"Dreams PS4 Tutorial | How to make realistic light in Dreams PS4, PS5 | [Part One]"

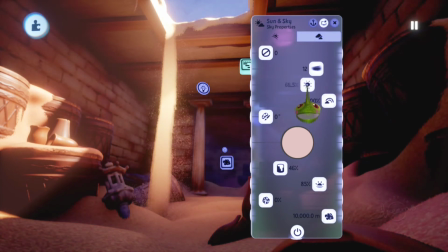[36:52]
Now here we can say like, do we want to have like a lighter
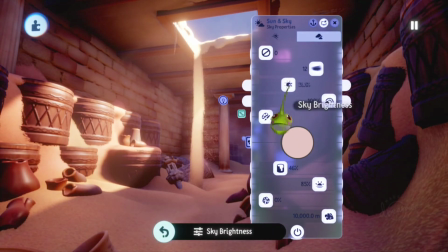[36:58]
environment, or are we going more for a little bit darker?
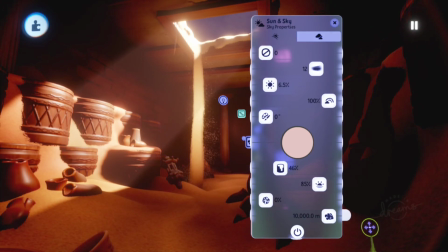[37:03]
But that's also weird because the sun goes in, so that doesn't really make sense that also the sky is also dark.
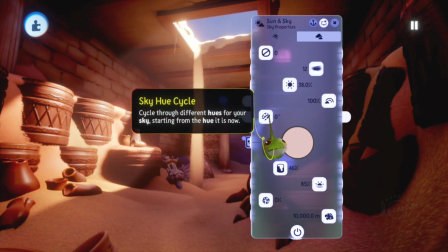[37:11]
So I have to put it on 38 to get the right amount of like blue and um,
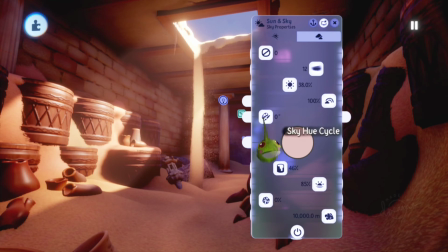[37:18]
blue is always looks great in photos because like having something in the foreground with color and blue in the background, that's a very beautiful contrast. Unless you're going for the golden hour situation, that is, I think that's the most beautiful way to make photos.
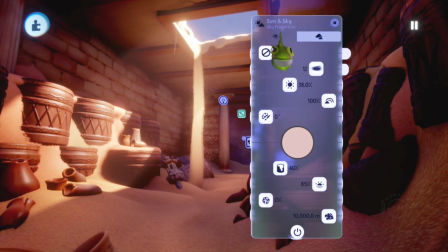[37:36]
But having blue sky is also very good for making photos. And then I use here the sky intensity.
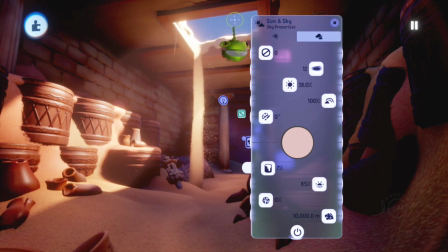[37:47]
Now you can put this a little bit lower to get a more blue sky if you want that.
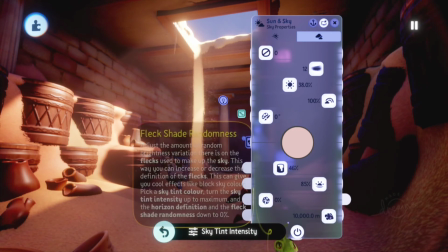[37:54]
I can put it to 0 to get it even more. But in my case, I thought 46 was good because like
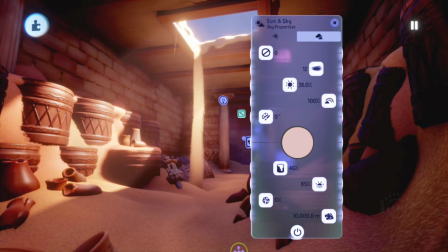[38:02]
we have to give a little bit of feeling that there is like still over lightning in the whole scene. So the sky, if we look in the sky, we also can see that the sky is already bright up. So I think for me in this case, but play around with this into your own settings. And then you have like horizon definition.
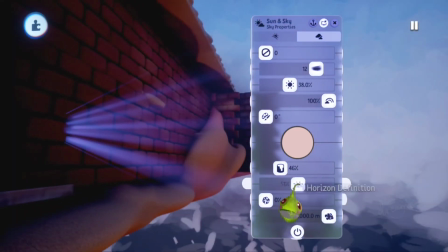[38:20]
Now I'm not really touching this much, unless I go for um,
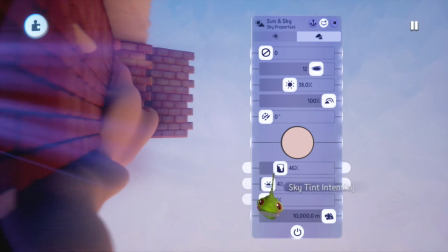[38:27]
uh, a very typical situation into your creation.
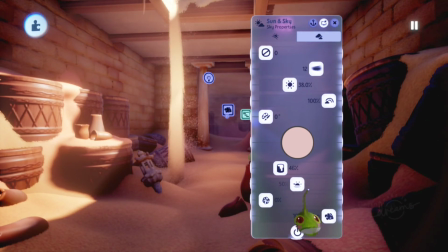[38:33]
You can lower the horizon as you want. I'm not really using this much.
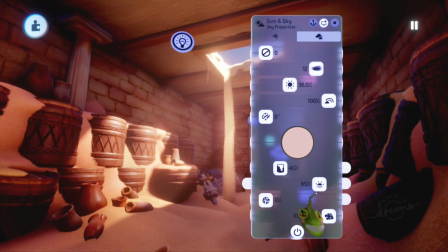[38:41]
I think it's 85 at its standard default. Play around with this if you feel need to.
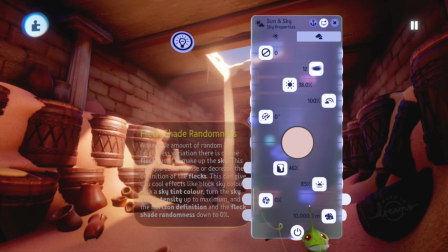[38:50]
And here we have also the flag shade randomness, but we don't need that because I don't.
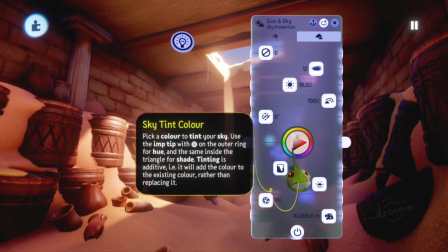[38:58]
I want my sky to be look as clean as possible, so we're not going to use randomness.
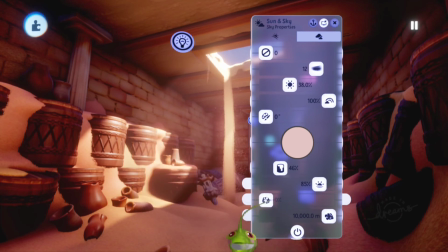[39:04]
I think it's standard on 20%. So if it's on 20%, move it back to 0% if you want to have a clean looking sky.
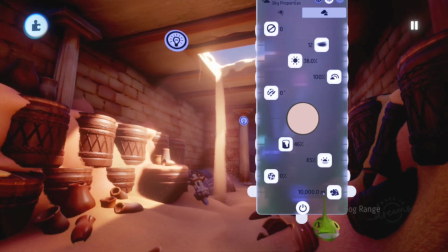[39:12]
Now the last one, and this for me is the most important one.
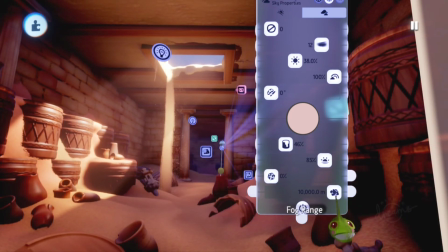[39:18]
I put it on the highest range of the fog range. And why I do this, I have it on 10,000 kilometers, I think it's kilometers or meters.
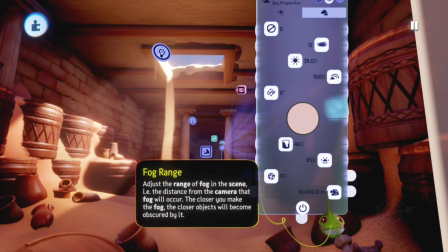[39:29]
It says M, so it's meters.
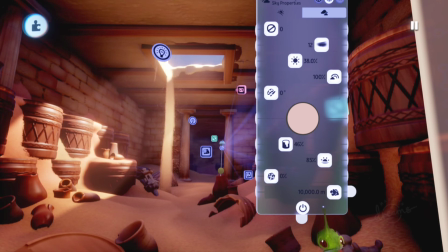[39:31]
But like this is basically the range of the default fog range.
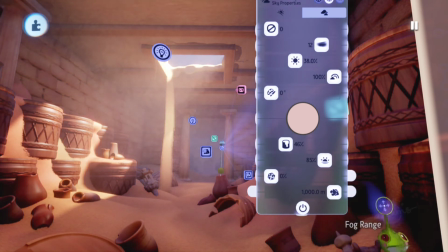[39:39]
So if I put it back into the default one, you can see that what I was showing before, that everything looks so in my case, weird because I'm losing a lot of detail in the scene.
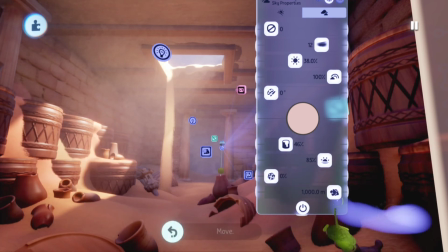[39:53]
Um, so this is like oh, your default fog range is like 1 kilometer basically.
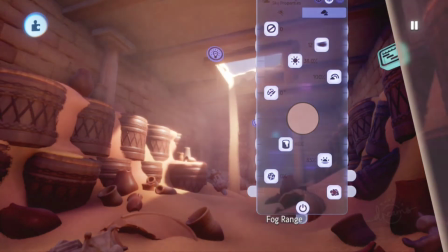[40:02]
Um, but I don't want that.
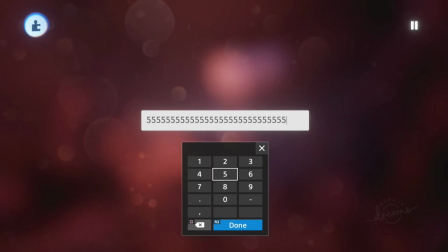[40:05]
So I just like put a random number, a lot, till I have like so I have like 10,000 max.
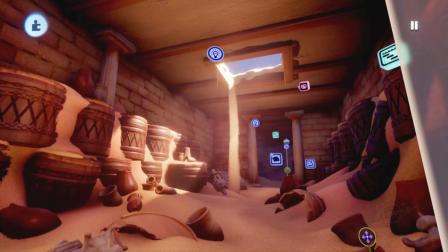[40:14]
So you get a lot more cleaner environmental situation. And if you want still use fog, you can still use this.
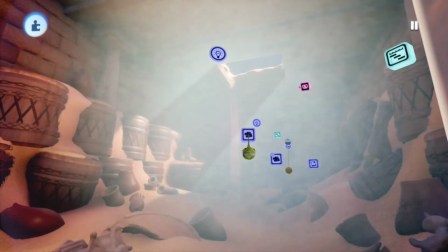[40:26]
You can still use the fog gadget. So if I go for the fog gadget, and if I still want to have what we had before, right?
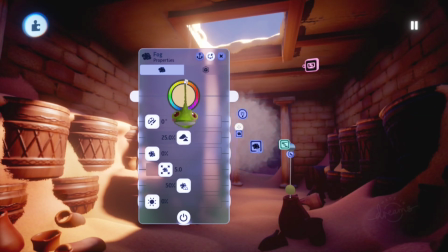[40:35]
I use this as a solution and go for um
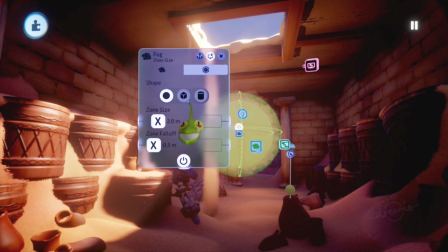[40:49]
let me see.
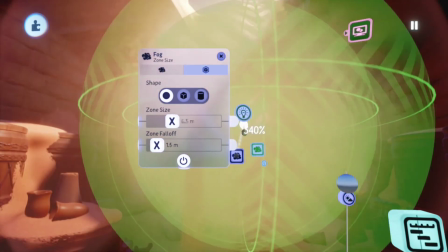[40:53]
And go for like the fog that's like giving you in the gadgets.